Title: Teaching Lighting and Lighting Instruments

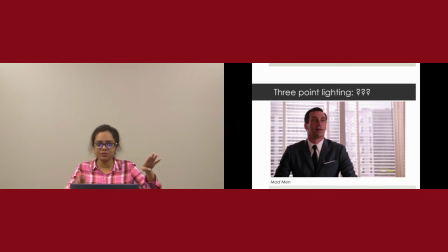When we have flat lighting, it is looking at an event. So the difference between looking at and into is when we look at an event, we just see what's going on, as in where the person is, what time of the day it is, like this one.
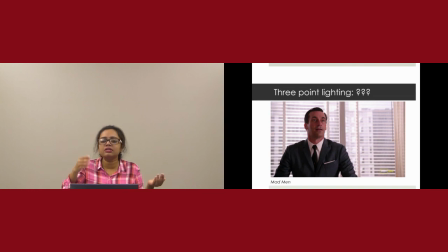Here, it looks like it's day, and the person is in some downtown office building, but we don't know what's happening. He looks, from his expressions, he looks a little excited, happy, maybe, but that's it. And we know if it's inside or outside. That's all we can know from looking at an event.
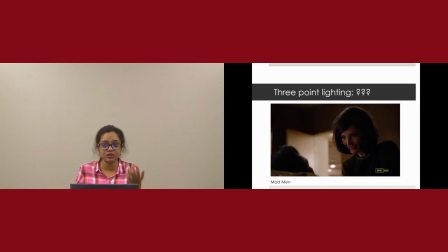But if we have something like this, which is called chiaroscuro lighting, we are forced, since we can't see everything, we have a lot of shadows, we are forced to look into the event, which means we kind of start unpacking the emotions of our characters or what they are thinking,
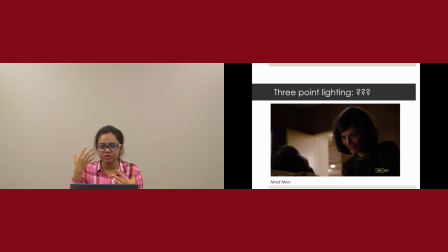what might be going on in here. Here we can see a person's face a little bit in here, which is shadowed, so we don't know what's happening, but we see the girl's face and chiaroscuro lighting, so it kind of intensifies the emotions that our characters are feeling. And yeah, that's what you achieve when you have chiaroscuro lighting.
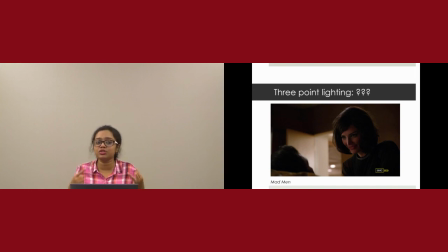So what we learned today, we learned the types of lighting instruments we have. Fresnel, scoop, and cyc lights. The second thing is we learned 3-point lighting, which is 1, 2, and 3 lights. And the last thing we learned here is flat lighting versus chiaroscuro lighting.
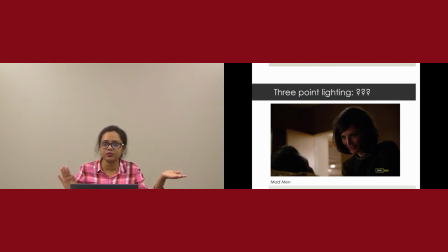Flat lighting helps us to look at an event, whereas chiaroscuro lighting helps us to look into an event. Thank you very much.